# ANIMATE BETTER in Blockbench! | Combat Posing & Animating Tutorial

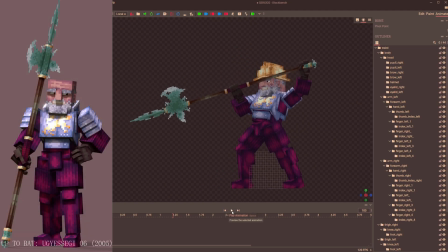[0:00]
Hello, gentlemen. I'm going to show you folks how to make a pretty neat little animation here. I love this animation.
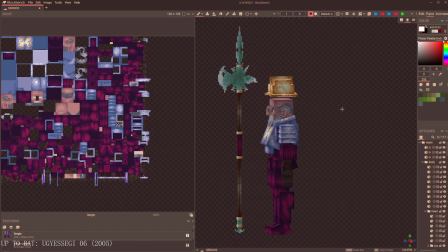[0:08]
It's only 1.25 seconds, but every bone moves and it really covers a lot of concepts. I wanted to do myself justice because the last animation tutorial I did was kind of janky.
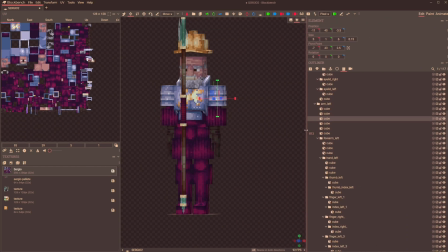[0:19]
It was just such an odd animation to commentate on, and there was just too much going on for me to cover it well in 10 minutes.
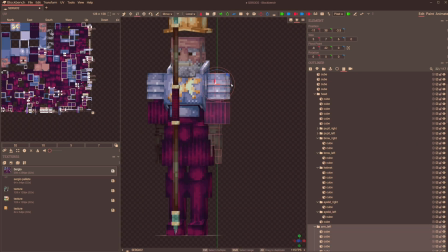[0:27]
We have a 43 bone model today and some center of gravity changes during its movements.
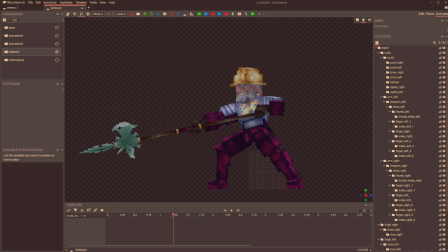[0:33]
Playing the animation back slowed down for you, we can dissect it a little bit. We have the pushback, the kickoff, momentum build, and here we get both feet contact again so we can continue momentum above the waist and lunge the pole arm forward.
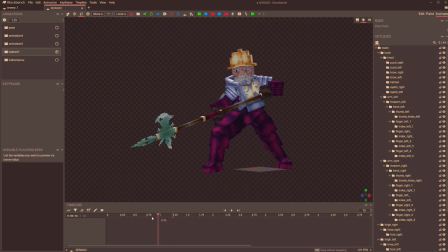[0:50]
If you're looking closely, there are a few things wrong with this animation, but if it were easy, I wouldn't be making a tutorial on it.
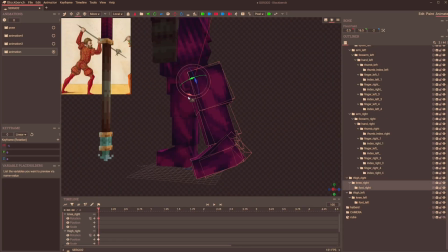[0:58]
We start off the same way as always, with a starting pose. We have a very odd starting pose here, as you can see from my reference art. I hide all groups that aren't important right now, that being anything above the waist.
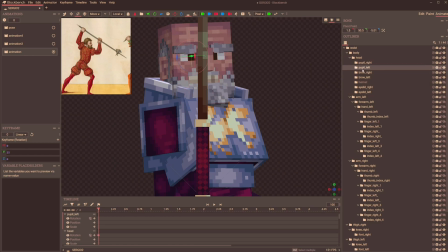[1:11]
Take a look at my grouping hierarchy to see how I think the best human bone structure should be for Blockbench.
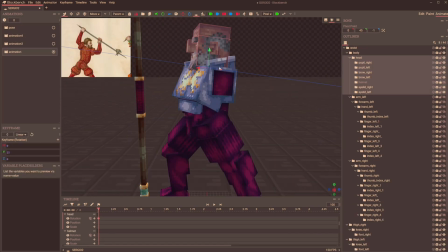[1:19]
The arms will remain hidden for most of this animation.
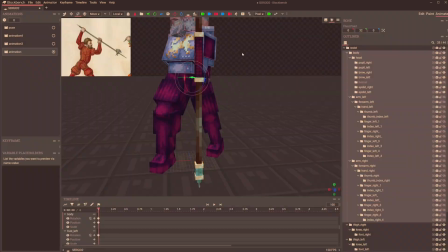[1:23]
They are subject to inertia changes from the feet first, then the body, so they are last to move, I guess you could say.
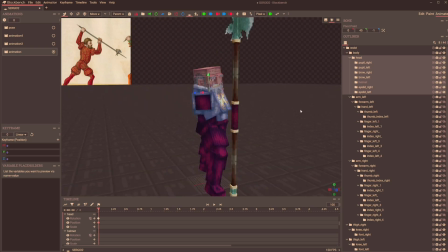[1:31]
The head also applies to this logic, but a person generally maintains more consistent control over their head than they do their hands.
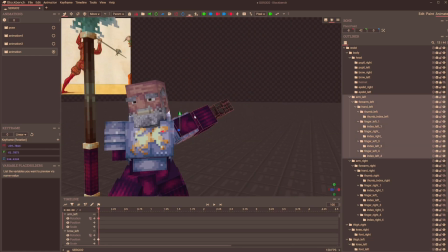[1:41]
I've been getting one or two people, I think it was just one person,
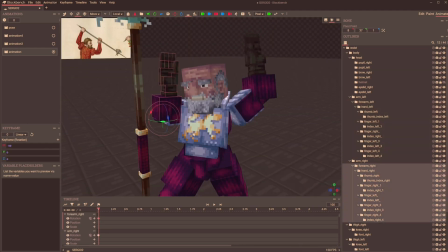[1:45]
but I've been seeing people complaining that I speed up my videos too much, and it's a little hard to follow.
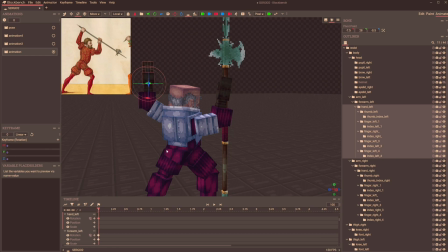[1:52]
I do not make beginner tutorials. There's a lot of people out there who can explain the basics a lot better than I can.
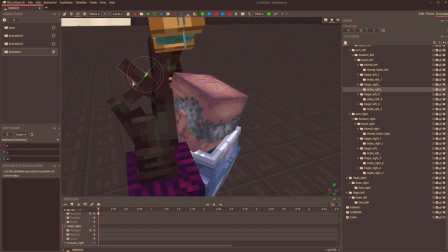[2:00]
I'm expecting that whoever's watching this right now knows Blockbench well enough that when I try to do something, you'll be able to follow it.
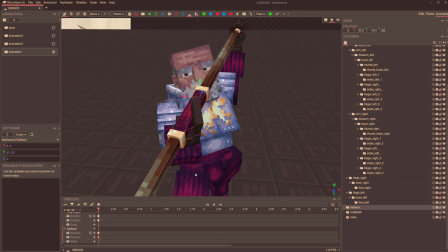[2:10]
I make a slight change of my plans to make the pole arm face straight forward and only move and rotate along the x-axis.
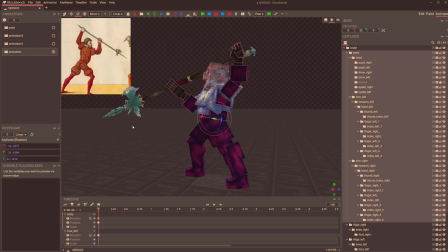[2:18]
This will make more dynamic movements a lot easier to keep track of later on.
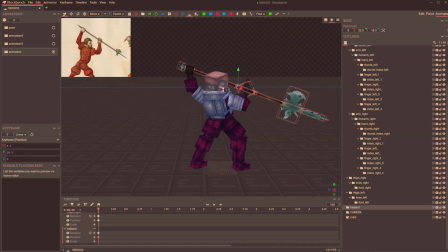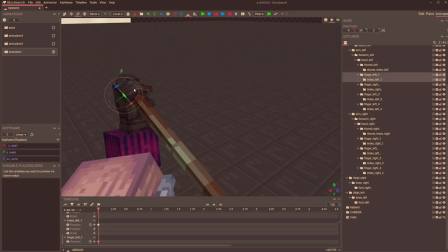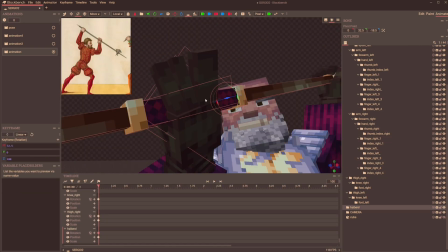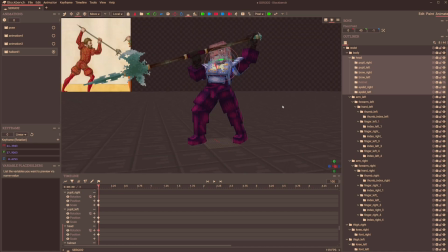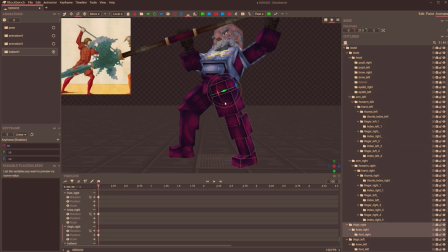[2:50]
We begin our aforementioned kickoff here.
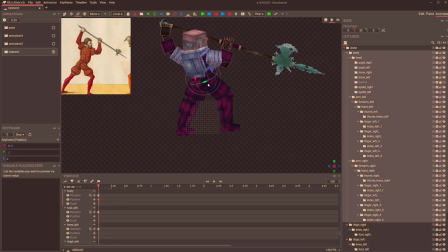[2:53]
The main grouping of the model will move somewhat as to be sure that the center of the foot that is touching the ground every keyframe doesn't look like the model is sliding around.
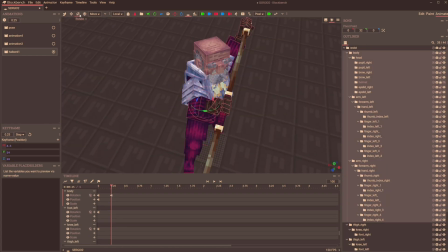[3:05]
In hindsight, rotate the main grouping, for my model it's named waist, as few times as possible
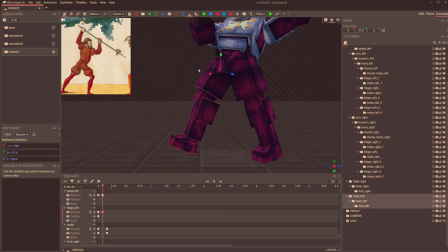[3:14]
so you don't end up with what looks like a little jitter at your point of contact when you try to center it at the original location.
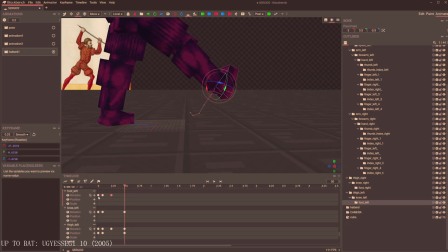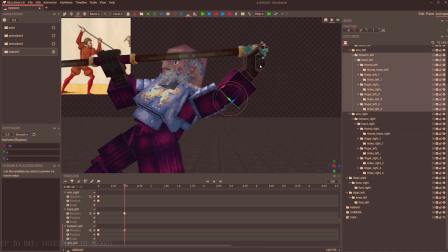[3:28]
Someone might end up asking in the comments if you'll ever be able to see a speed model of this guy because he looks fucking awesome.
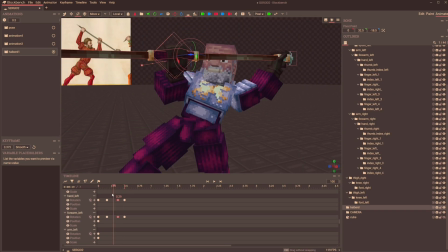[3:36]
Sadly, no. I didn't record a second of this process because I've been chipping away
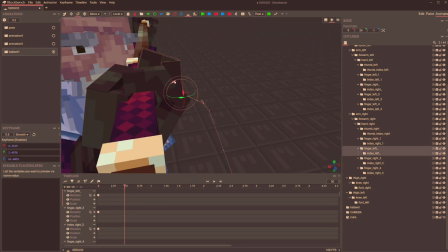[3:41]
at this model for the past 2 months in maybe 5-minute intervals or so,
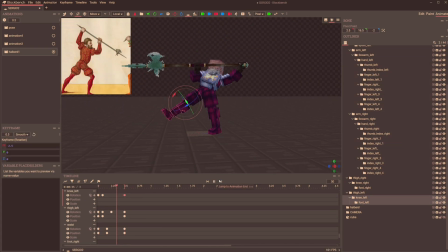[3:46]
so recording it would have been a nightmare. That's also why I haven't been posting any videos.
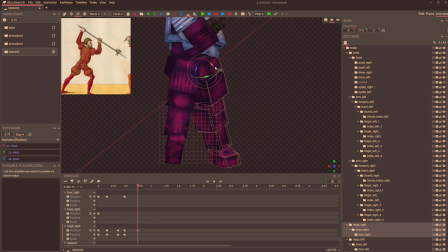[3:52]
I'm just in the point of my life where extended periods of time that I can dedicate to a hobby like this just isn't an option. I have taken note of the channel's growth in my absence, and if people really do like this junk, I'll try to take more time off for it.